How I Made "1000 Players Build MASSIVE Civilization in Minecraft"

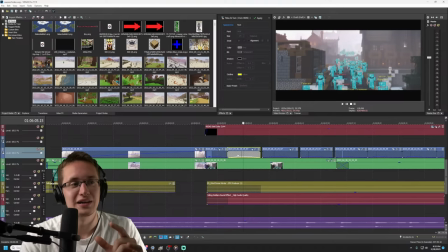And so what I did is I added a little bit of that on top of every single one of these shots.
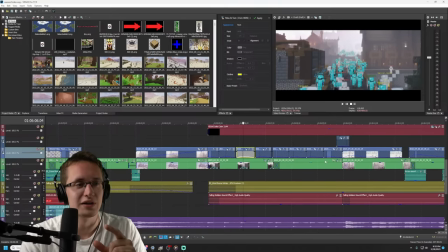So like, hold on.
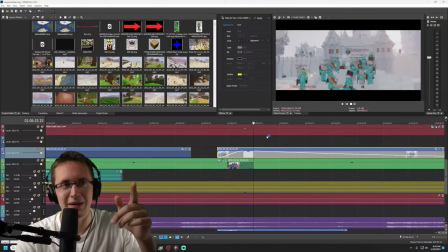This one, for example, I just added on top. See? White World. But only at like, that's 100% capacity. This is, I think I set it to like, yeah, 50% capacity, and then I had it fade out.
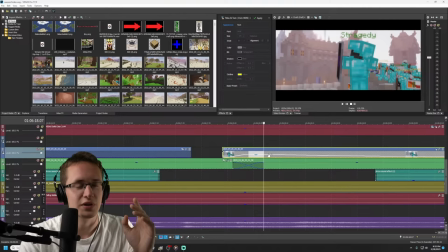Oh, it's a little laggy, but yeah. So it's like a flash of white, like a very subtle flash of white. You see here again, this is like 50% capacity, boom, 100%. So, yes.
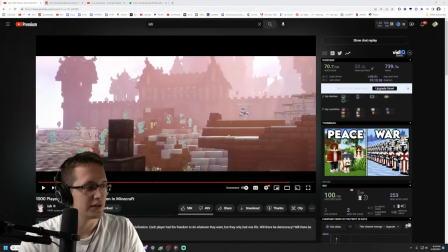It took a little bit to do this, but I really like how it turned out.
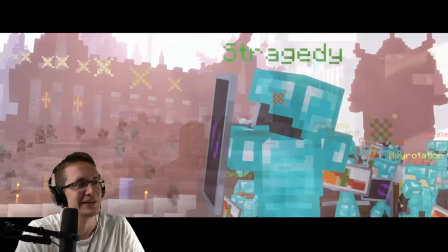So you can see flash of white. That was something called the White World. Yeah, exactly.
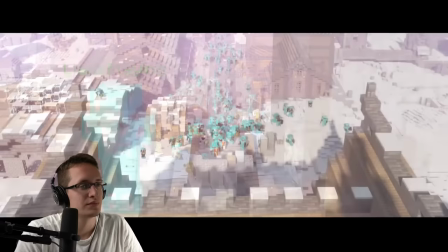Like your eyes adjusting to the light. Exactly. No, it's the harshest mistress of all.
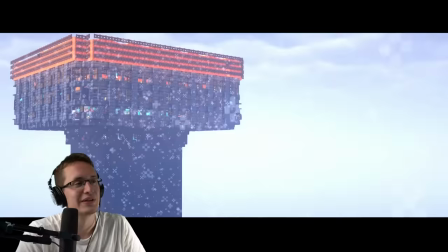I just really like shiny white. How it made it look in the snow biome, especially.
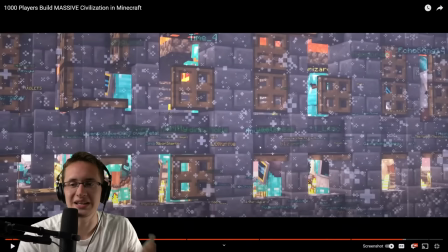The moment it starts snowing, I switch from Sildur's to BSL shaders. And it was actually a pack that Evan sent me. Like, I didn't have to change much.
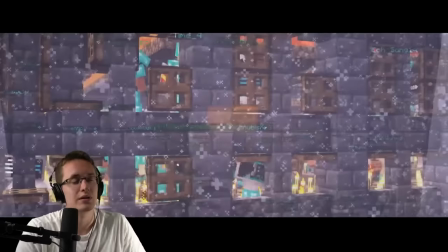It was a pack that he sent me that he used, I believe, for snow.
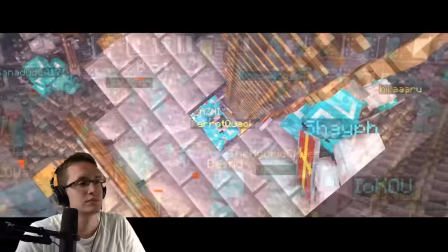And spent a thousand hellos and goodbyes.
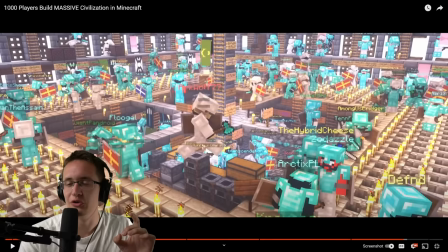Because, here's the thing.
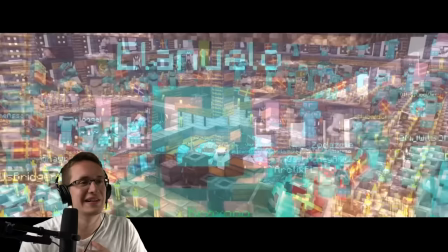First-person perspective, you'll see this very few first-person perspective shots from my end that I included. They look horrible with snow on. You'll see in a second. That's why I did this basically all in a replay mod.
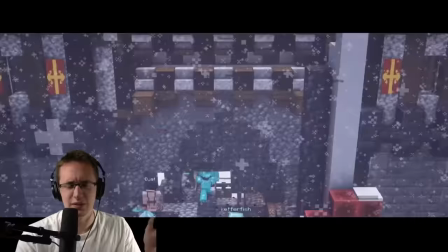I think that was active, the TNT and then them breaking in. But everything else in this war is real.
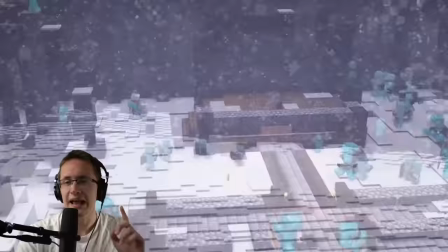No, this was acting as well. Yeah. And Zamta's death was acting.
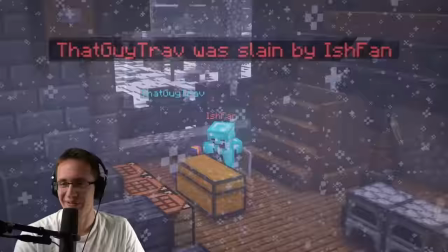A nice replay mod shot there. People like that one. I
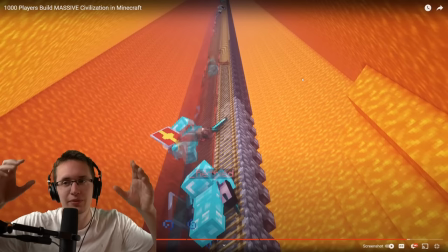think originally Aculon meant to fill this entire place with lava. Instead of leaving a big gap, they wanted to lava the whole thing except for the ladder.
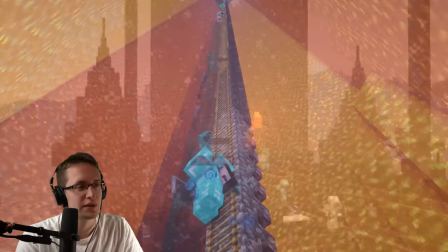It would have made it a lot more difficult to climb up, but I think they just ran out of time.
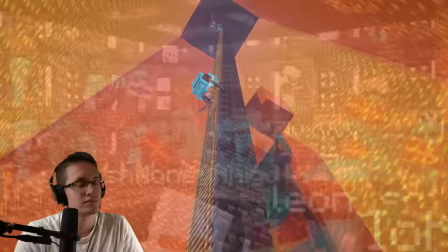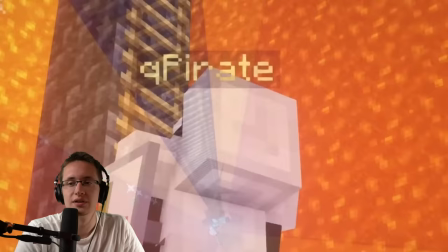Yeah, these, they drop in the stalagmite, whatever they're called, spikes.
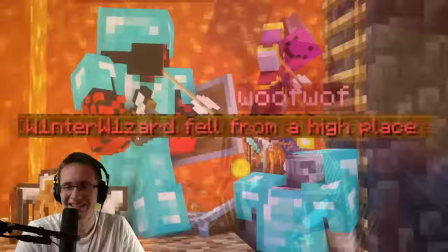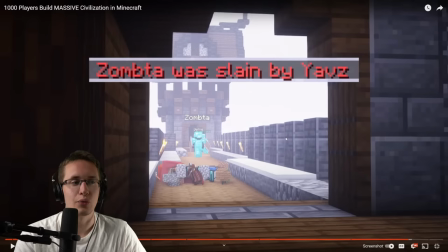So Zamta didn't die this way. He did die during the actual battle. He died right after the battle ended when it was sunny. So I wanted to still include Zamta dying, so I just decided to recreate that. It'd be weird if it was like...
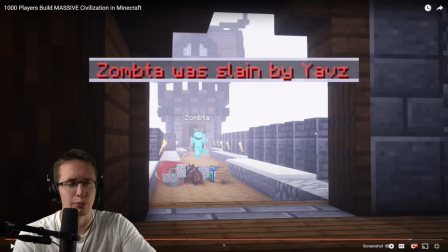the shot suddenly cut to like a sunny snow afternoon randomly. So yeah, we just recreated that. Zamta was actually killed by a player named Yavs. I made sure to keep that one accurate. But yeah, he wasn't shot off a tower. I think he was just ganged up on by the Sultanate militias.
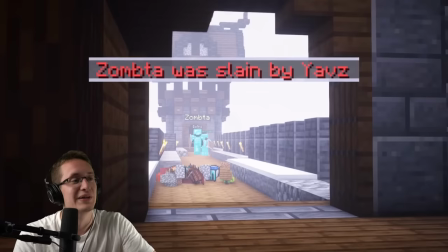They got absolutely wrecked, both Davert and Zamta.
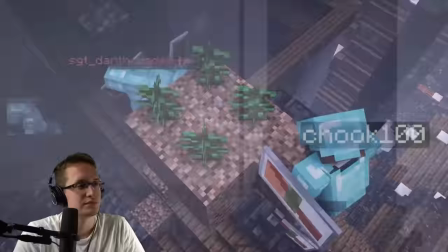But they put up a good fight. Shook.
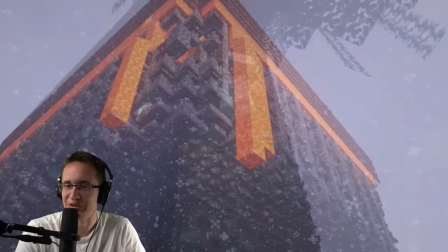Building his trees.
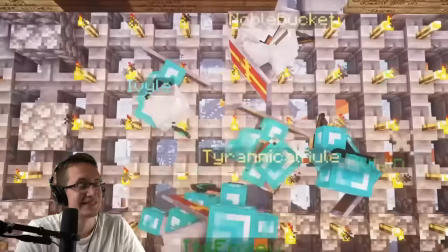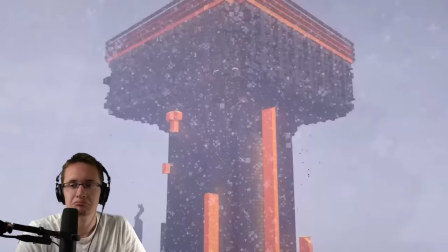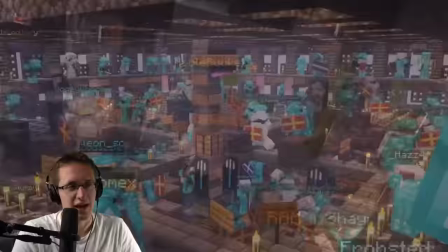Epic shots. Epic.
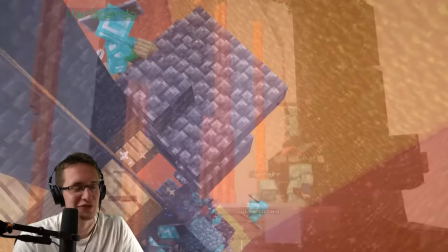I want to show you guys one of my first person perspective shots.